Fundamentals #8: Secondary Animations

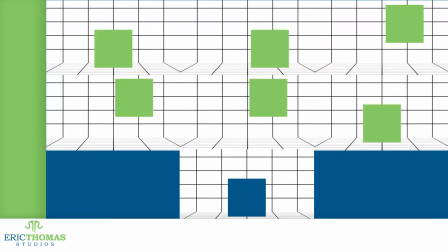(0:09)
Hello everyone, it's another Friday and another fundamentals video.
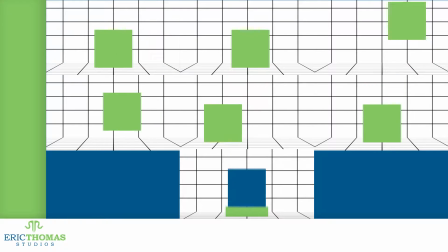(0:13)
For today's episode, I'll be going into an animation technique known as secondary motions.
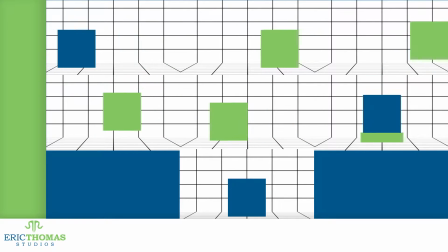(0:19)
Put simply, secondary animations are movements that happen after your object or character has finished their primary animation,
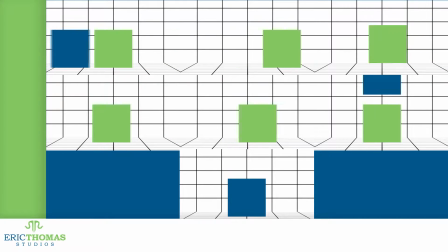(0:27)
or because of those animations.
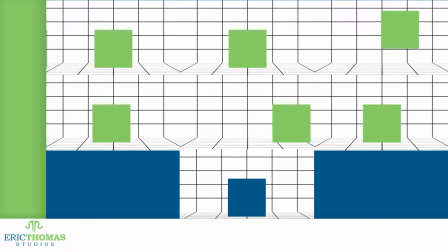(0:29)
Another way to look at these is that animations are cause and effect, with these secondary animations being the effect.
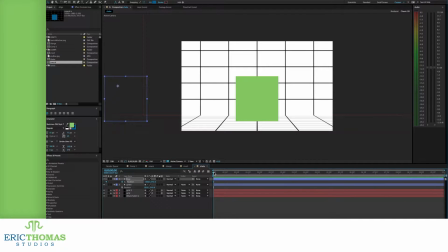(0:36)
An example of this would be a cube sitting in a scene. Another cube comes rushing in and smacks into it. If you just have primary animation, you might have the first cube sliding in and overlapping the second. When you then make that second cube slide away as though it's been hit, that's the secondary animation.
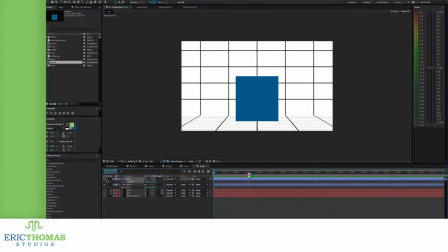(0:55)
And there are a ton of different effects you can do for secondary animations. It adds a sense of realism to your scene. Even if you're making cartoons, you always want to shoot for having things feel like they're all part of the same world, which is why this is so important to know. To start with, let's talk about physics and how objects would react with each other.
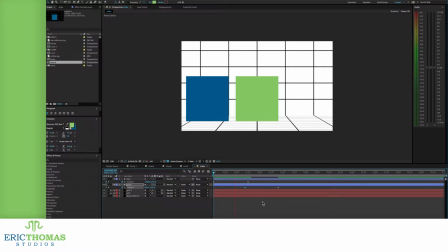(1:13)
For our first effect, say we want to have an object seem very light and bouncy.
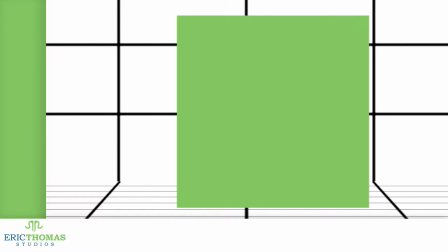(1:19)
How do we do that? For my example, I've shown it by making the cube move really fast at the side of the frame,
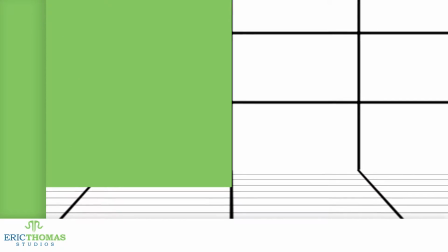(1:25)
and then got the weight across by having that cube bounce off an assumed wall. This process involved a couple animation techniques.
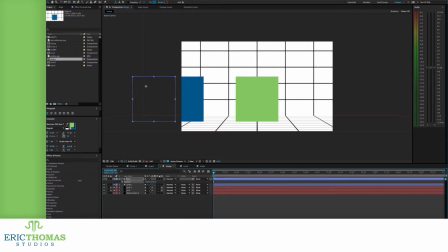(1:33)
First, the build up to the cube's run. I'm sure there's a name for this, but I just call it pull and release. I call it that because I first set a keyframe, move a little forward in the timeline, and pull the object to the side as though it were a runner priming their legs so they can push off.
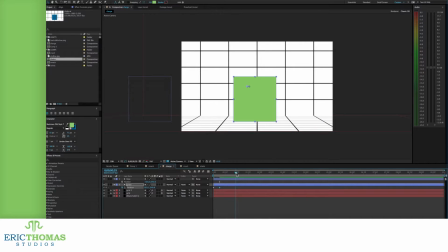(1:49)
I then move forward even more in the timeline, and place another keyframe so that the object's frozen until then. Lastly, I move forward one more time and release the object, dragging its position forward as though it's taken off or been shot from a slingshot.
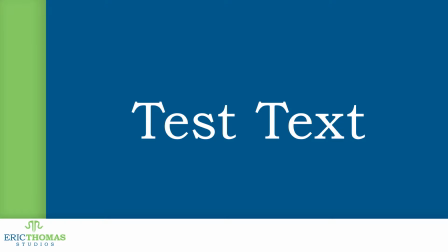(2:04)
This would be the same kind of thing you would do if you wanted text or some kind of graphic to seem like it's shooting off the screen. So then I get into the bounce effect when the cube actually hits the wall or barrier.
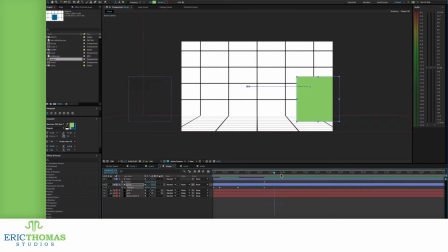(2:17)
First, I move several frames forward after the running animation's finished and drag the object's position to where I want it to end up hitting the ground. This is what happens if your object crashes into the wall and is sent sliding back, and that in itself might be what you want.
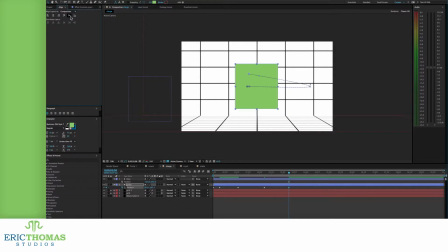(2:32)
But it was just the first part of what I wanted here. Say you want the object to bounce up high, like I did. There's actually a really easy way to do this. First, we move back in the timeline between the start and end points of our motion.
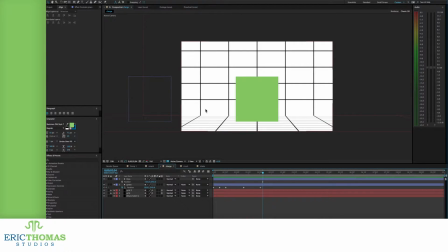(2:45)
Go to wherever you'll have the cube at the highest or lowest part of its arc, and drag the layer up or down to where you want it. Alternatively, you can use the Y position setting on the layer down in the timeline and move it that way.
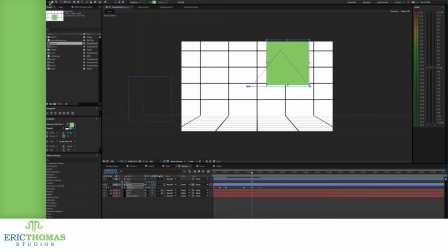(2:58)
Once again though, we now have a different kind of effect. If I wanted the cube to bounce off a roof, the hard angle of the motions right now would work for that. Again, not what I was going for, but it could work for you. So for me, I went on to the last part of this movement by giving it an arc.
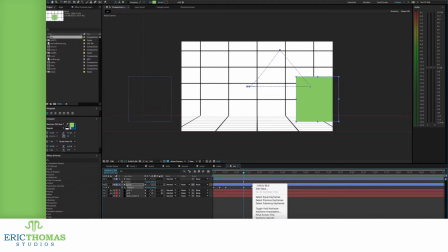(3:15)
A simple way for me to do this is select the keyframes for this motion and right-click on one of those frames.
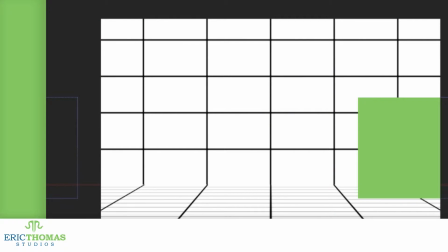(3:21)
In the menu, you can then select the keyframe interpolation and change its interpolation from linear to Bezier.
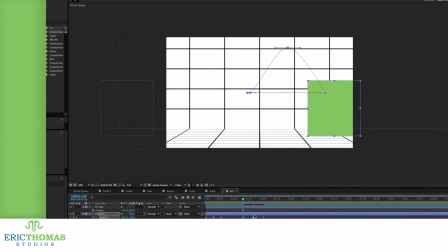(3:29)
What this does is changes the straight lines of motion into curved lines, allowing more circular movement.
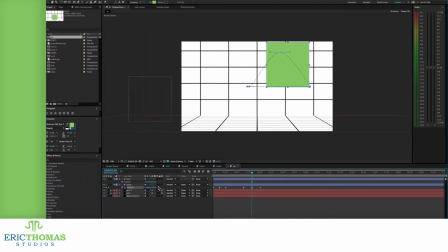(3:35)
You can also do this manually with the pen tool by choosing the pen tool or pressing G and clicking on any point in the motion path. This will add a keyframe at that point in the motion's timeline. You can then hold down Command or Control and click on that point and change where the position at that point will be.
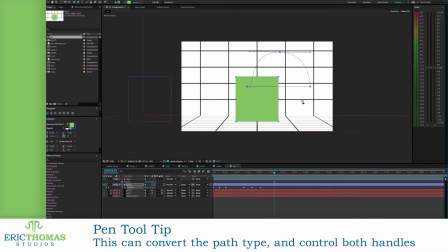(3:52)
Holding down Option or Alt and dragging on the same point will then also make it into a Bezier curve, creating two handles to control how the object will curve in its motions. You can move those handles to control the width and angle of the arc,
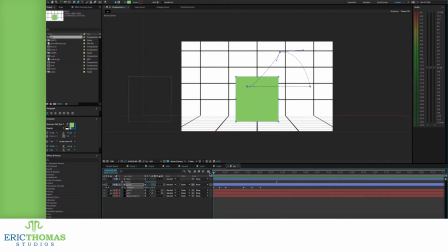(4:06)
and if you hold down Option or Alt and drag on one of the handles, you can then change both handles separately.